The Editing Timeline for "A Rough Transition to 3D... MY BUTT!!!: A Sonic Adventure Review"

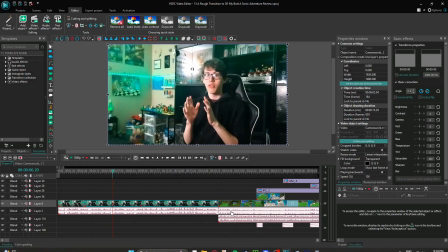4:07 Now I'm just like going into depth about my channel's history, which is kind of crazy. Honestly, I had to check if OBS was recording. That's why that was there.
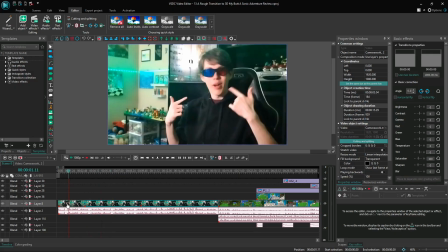4:17 So, continuing along, I guess with the actual intros itself, this has been like kind of a standard for a while.
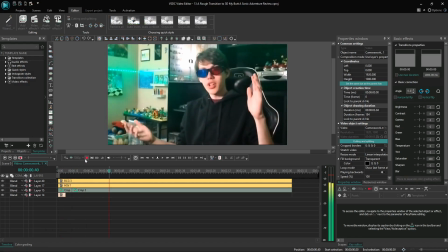4:25 It's kind of like crop it to have like a zoom in, and then this has kind of been like the standard for a few videos now.
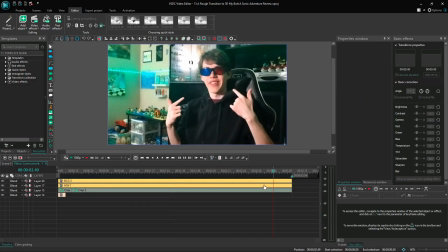4:32 And then of course this has the same like contrast stuff and fade in as the standard.
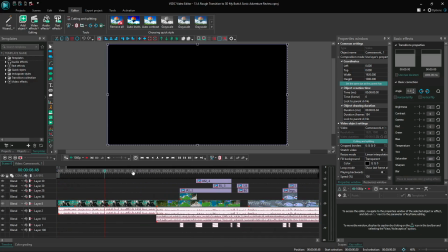4:40 And I only messed around with the lighting because it looked a little bit too...
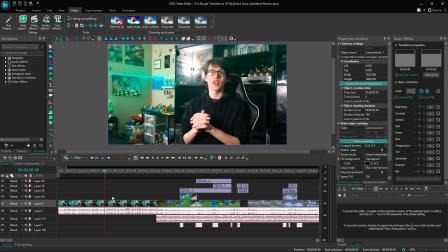4:44 Like, I messed with the contrast levels and brightness and value levels and all that just because I thought the lighting didn't look too good.
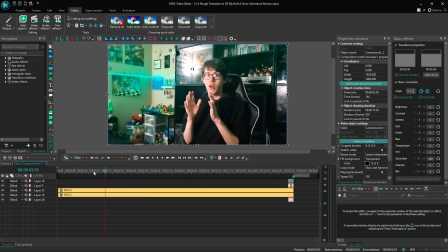4:52 That's not really the greatest freeze frame out there. Let's look for something less embarrassing. Okay, you know what?
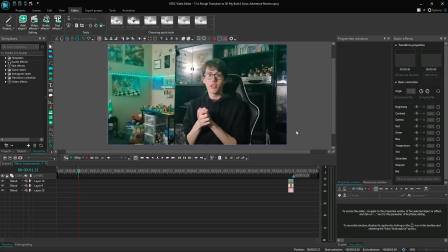4:57 That does it. Because if I, like, it looks like not really that good without it.
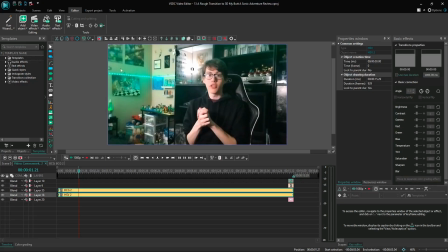5:02 Like, that's fairly plain, but having that on made it look a lot more visually interesting. Maybe I could have done a little bit better. Like, I still think that it looks a little bit like, I don't know, kind of like blurry.
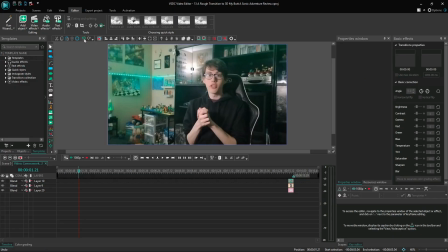5:18 But it definitely looks a lot better than this, and it kind of made it look a lot better for using a thumbnail,
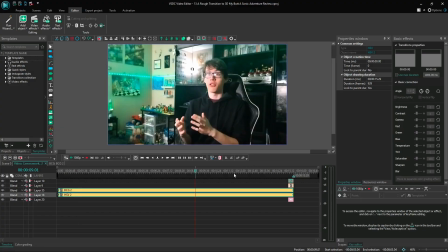5:25 which I use for, like, I just freeze frame a moment from the video on the on-camera segment,
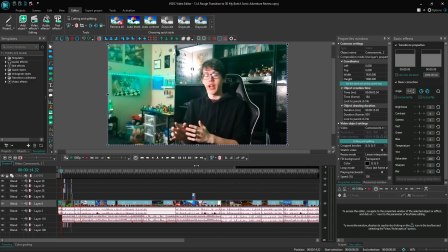5:32 and then just Photoshop that onto something.
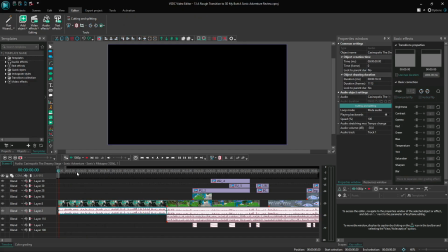5:38 And yeah, of course, we have some background music. This is actually Casinopolis from Sonic Adventure.
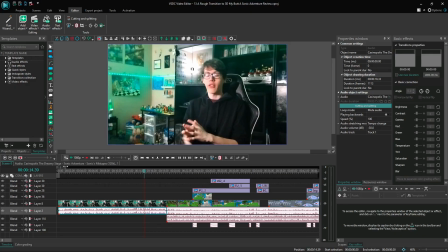5:44 I thought it was a banger, and it made sense for an intro, so we're using that.
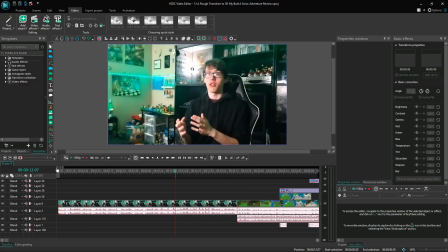5:48 I don't know why I'm presenting the background music, but yeah. And then typically I just, of course, make it quieter. I'm trying to make like a standard for how quiet I want it to be.
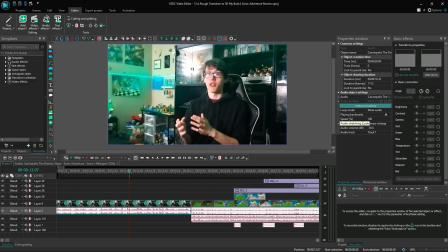6:01 I think this has been pretty okay-ish. This is probably the best I can do for now.
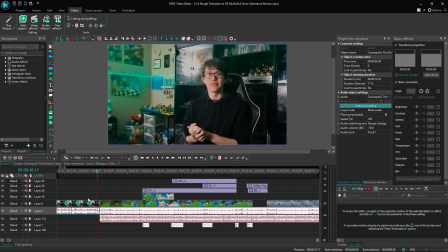6:09 But otherwise, we have a nice fade out right here, and this time,
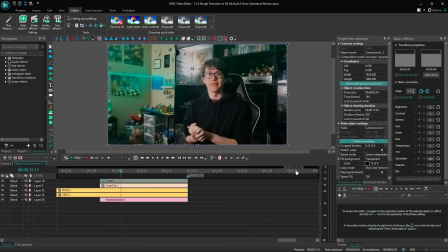6:14 I think for the first time I added a little zoom in as it was fading out. Like, you can see that, like, a nice little zoom in. I don't know, it just adds extra detail.
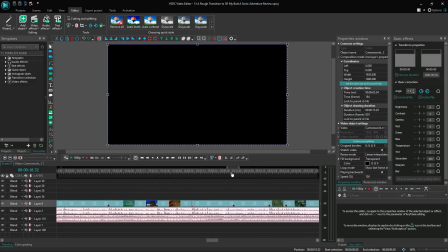6:25 It's kind of dumb, but whatever. And this entire intro segment is probably, like, the only time that I had the most editing here. Like, this is the craziest it looks in the entire video.
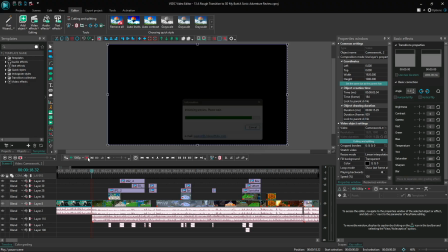6:37 Was this, little intro to the review segment, like, small bits of history and,
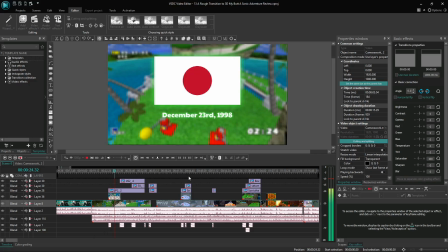6:47 other stuff. It's lagging a little bit.
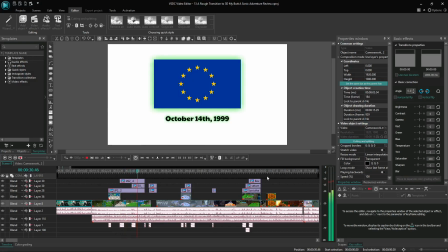6:53 It's definitely the entire craziest part of the video. Like, this took the longest.
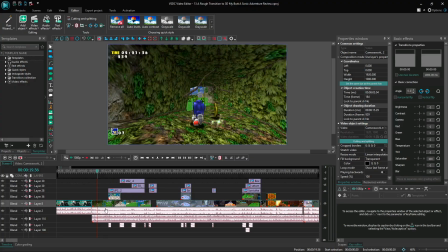6:59 Like, for example, we have this gameplay footage right here.
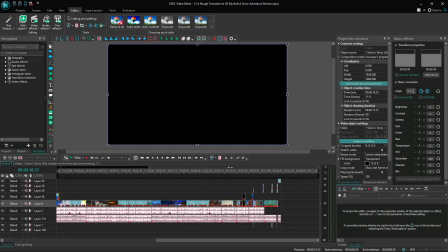7:05 It's not too crazy, but it has a fade in, and then it has a crop later on, which was actually for a
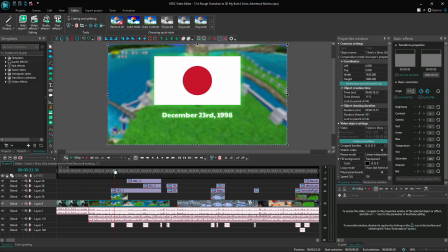7:15 moment when I wanted to get rid of the gameplay footage. So then we have this part of the gameplay footage right here, which is actually just the same thing, but has like a box blur to it. So then you can be more focused in on the flag and the release date under it.
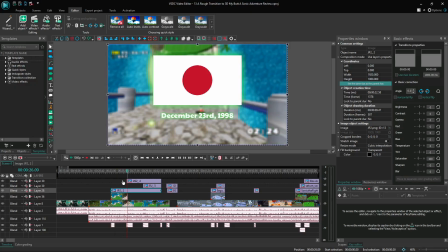7:33 Like, we got the Japanese, and then we got the US, and then we got the Europe. All have like their own zoom in, and then for the transition from
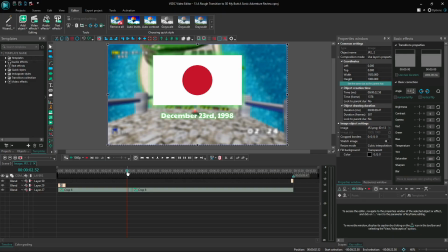7:50 JP to the Europe was actually like a sound effect plays and then zooms into the white part of the Japanese flag,
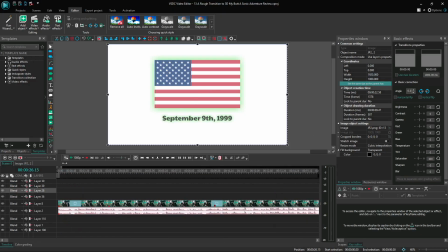7:59 and then has the next ones appear along with different sound effects.
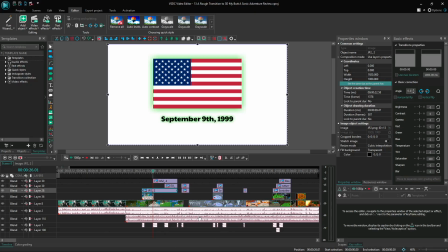8:06 All for all of my sound effects that I use are actually like Nintendo 3DS sounds, so that's what all was done there.